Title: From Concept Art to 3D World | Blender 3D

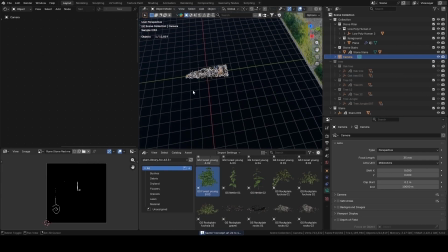Before getting to the final lighting, I first started on the shadows.
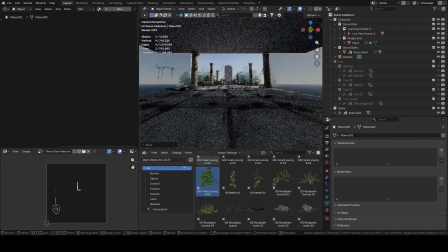For the shadows, I added a plane and placed it so that the foreground is not lit up.
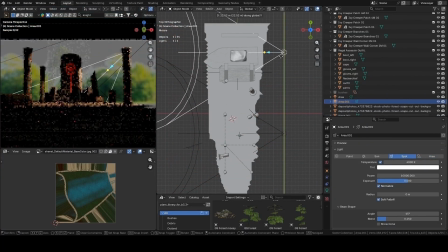After that, lighting. For the lighting, I added 3 spotlights, one for the hero, one for the pillar beside him, and one for the rune stone, to achieve the best contrast of lighting with the environment.
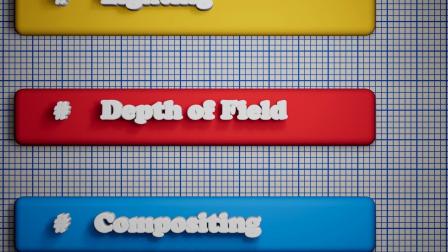Now comes depth of field. We are almost at the finish line.
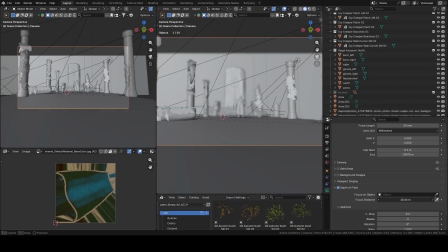I added a depth of field in the scene, changing the parameters of the distance value and f-stop wherever I feel right.
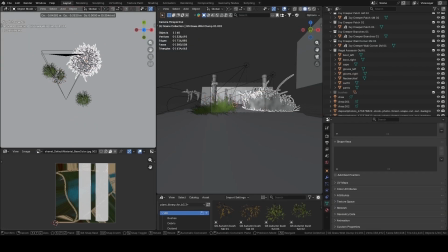I also added a few grass around the base of the camera to achieve more realism.
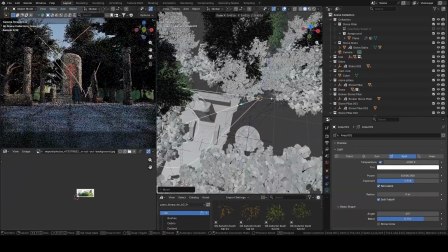Adjusted the lighting on the rune stone and changed the location of few trees for the final touch. Now for the final step, compositing. First I added a vignette node to darken the edges of the frame.
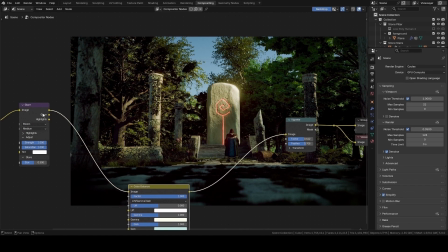Then a color balance node for color grading. Then added a glare node for bloom and then another glare node for streaks.
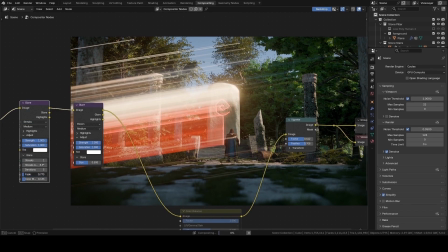I made sure that I didn't go overboard with the settings, then I added another glare node for bloom.
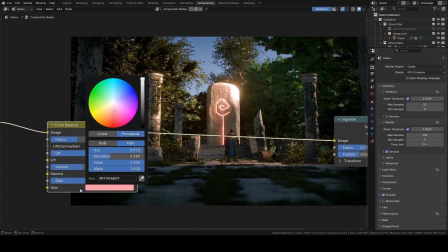After that, I played with the setting of these nodes until I was satisfied with the color composition.
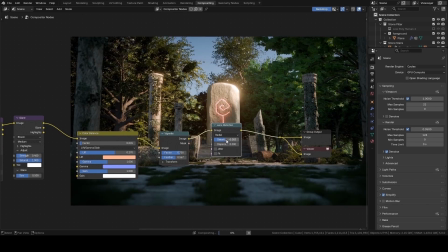And in the end, I added lens distortion.
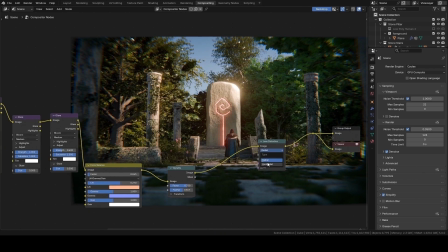Since every camera in the world has lens distortion in it, played with the settings until it felt right.
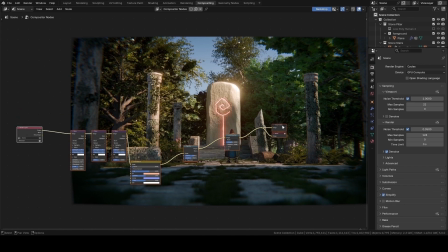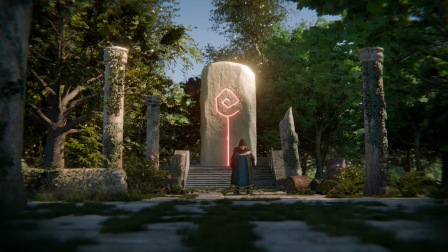And there you go. We have our final render. To be honest, this was very easy and fun for me.
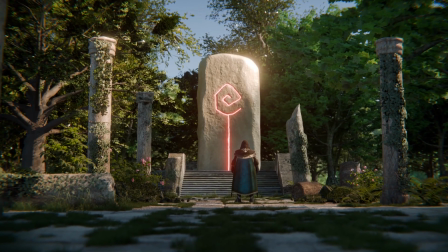Through this render, I got to try sculpting,
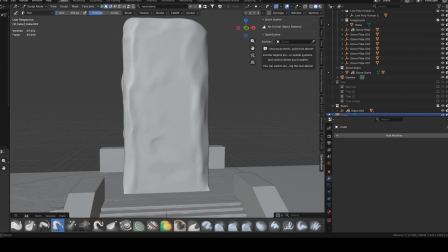which was a very new tool for me since I never used sculpting before in my 3 years of experience.
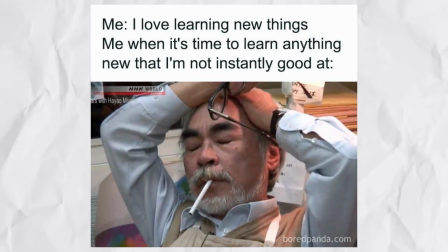Honestly, making new amazing environments really helps me a lot to learn more new stuff.
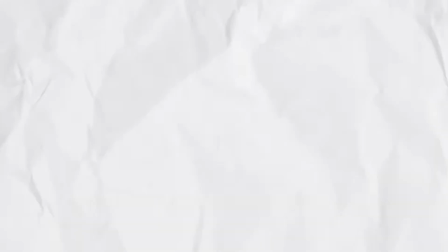And you can too if you keep challenging yourself. If you made it to the end, please like this video and subscribe and keep supporting my channel.
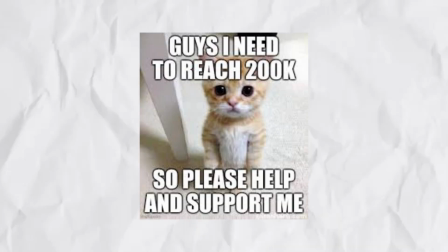It would be very kind of you. Thank you for watching and I'll see you in the next video.
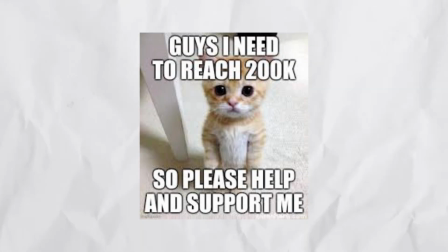Bye.